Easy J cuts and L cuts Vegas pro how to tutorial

Hello, hello, hello, welcome to the Meejah channel. I'm your host, William Huw. In this episode, I'll be telling you about J-cuts, L-cuts, what they are, and how you can do them. Coming up right after this.
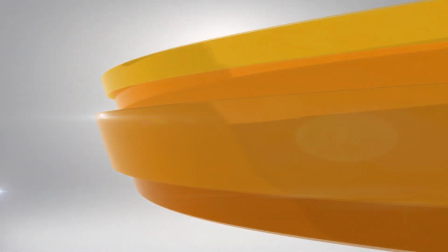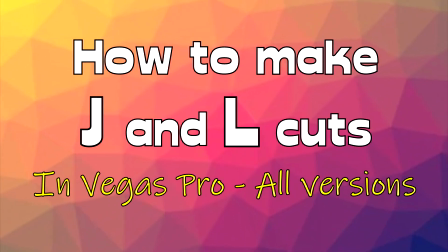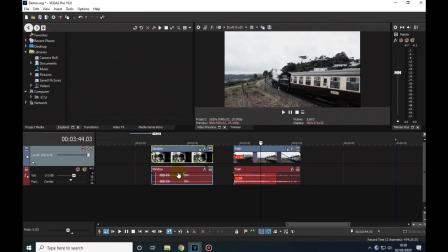0:26 Here are the two clips I'm going to use for this demo. The first clip shows a character talking about someone who has left town.
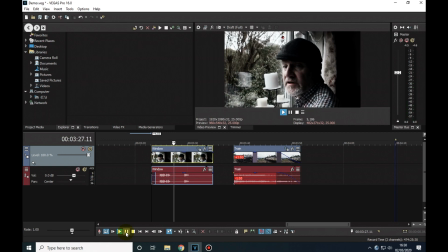0:33 You don't understand. She won't be there. She's already gone.
And then we want to cut to this clip of her leaving town in a train.
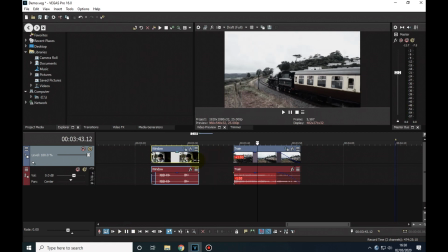0:47 Now, if we were doing a standard straight cut here, the edit would probably look something like this.
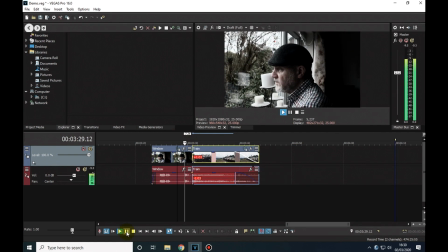0:53 She's already gone.
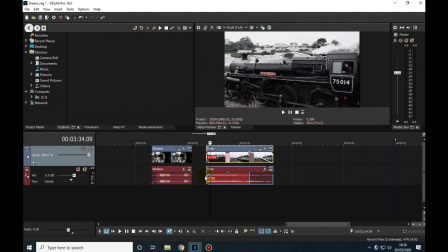0:57 But the cut from the quiet, contemplative scene to the noisy, mechanical clanking of the steam engine is quite sudden and jarring. So I'm going to use what's known as a J-cut to alert the viewers to what's coming before the actual scene changes. To do this, I will be extending the train soundtrack into the previous clip.
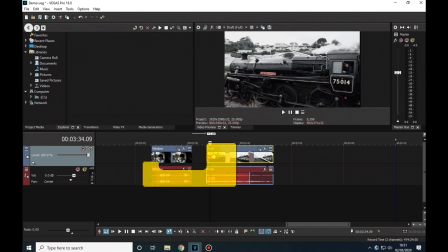1:17 So the shape of the trimmed clip will be something like this, a bit like the letter J, which is why it's called a J-cut. If we did it the other way round and extended the first clip soundtrack over the following clip, we'd get more of an L shape, which is why that's called an Lcut.
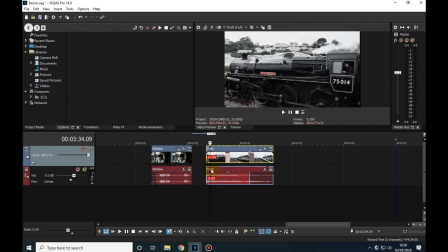1:34 The technique is much the same whichever way you extend your soundtracks, but for this particular demo, I'll be using a J-cut.
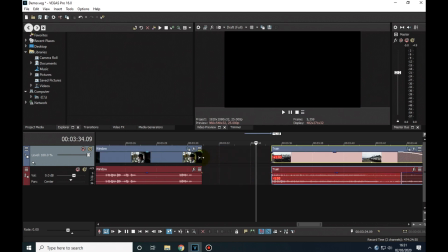1:41 So first, I'm going to trim this clip to make it longer again to give me some time to introduce the train sound.
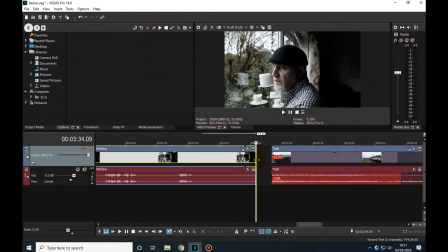1:49 Now the actor moves at this point, so I'll just trim it back to there.
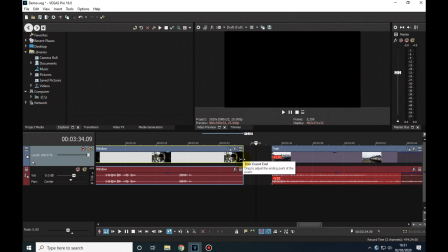1:54 And that should give me plenty of time. Now I need to extend the train soundtrack into the first clip.
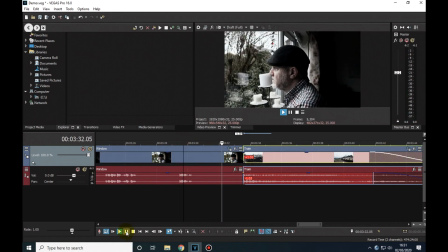2:00 Of course, because soundtracks are linked to videos by grouping,
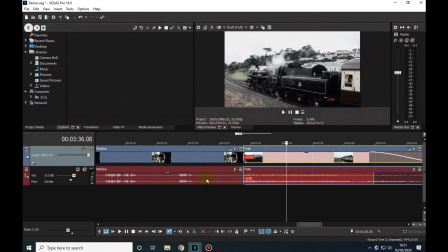2:04 this is as close as I can get with the soundtrack without cross-fading the two videos into each other. So we need to unlink or ungroup the videos and soundtracks.
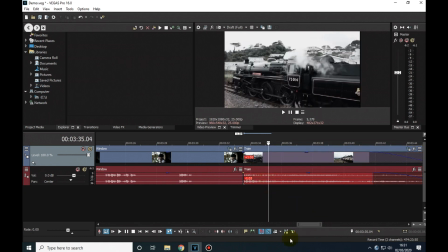2:14 And we can do this by clicking on the Ignore Event Grouping button here.
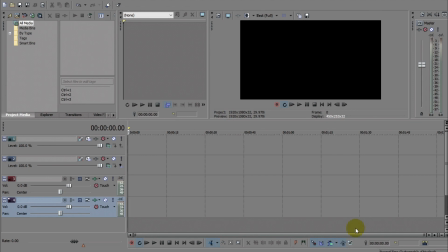2:20 In earlier versions of Vegas Pro, the button looks like this, but it's in much the same place.
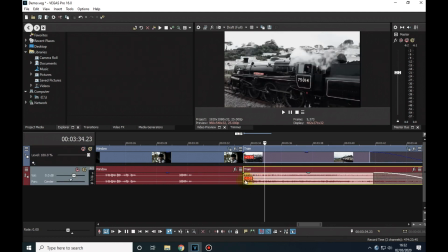2:27 Once clicked, we can manipulate each track individually, like this. And I'll just extend the soundtrack into the previous video. I could, of course, trim back the first clip soundtrack to give me a straight cut between them,
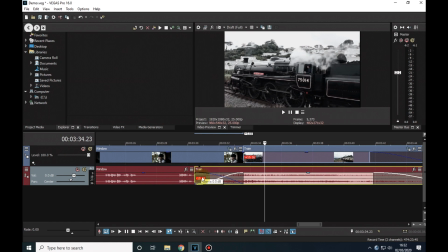2:45 but I like the idea of the train noise being gradually introduced, so I'm going to leave it as a crossfade. And here is that J shape to this cut. However, I like the idea of the crossfade so much that I'm going to extend it a bit more.
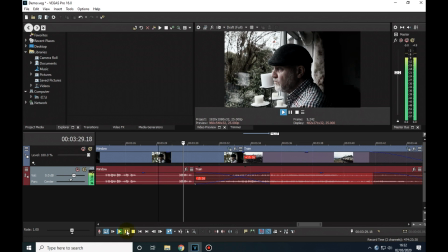3:00 And I'll just run the edit to see how that fade sounds.
She's already gone.
And it sounds fine. So that's it. The J cut is done. So just render to video, and this is what you get.
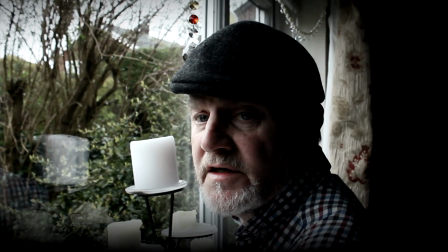3:15 You don't understand. She won't be there. She's already gone.
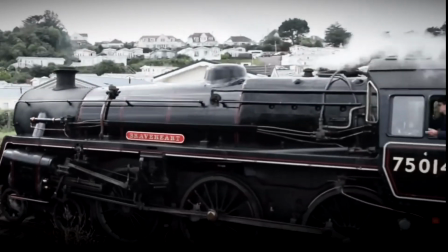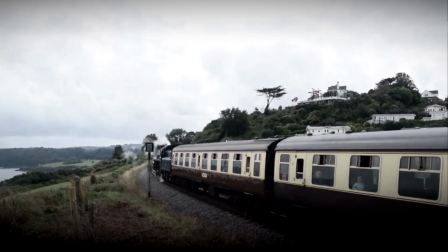So there you go, J-cuts and L-cuts made easy. Hope it was useful to you. Well, that's all from me. Don't forget to comment, like and share. And if you'd like to be informed of new videos as they come out, then hit that bell icon. And I'll see you here next time on the Meejah channel. Whoa.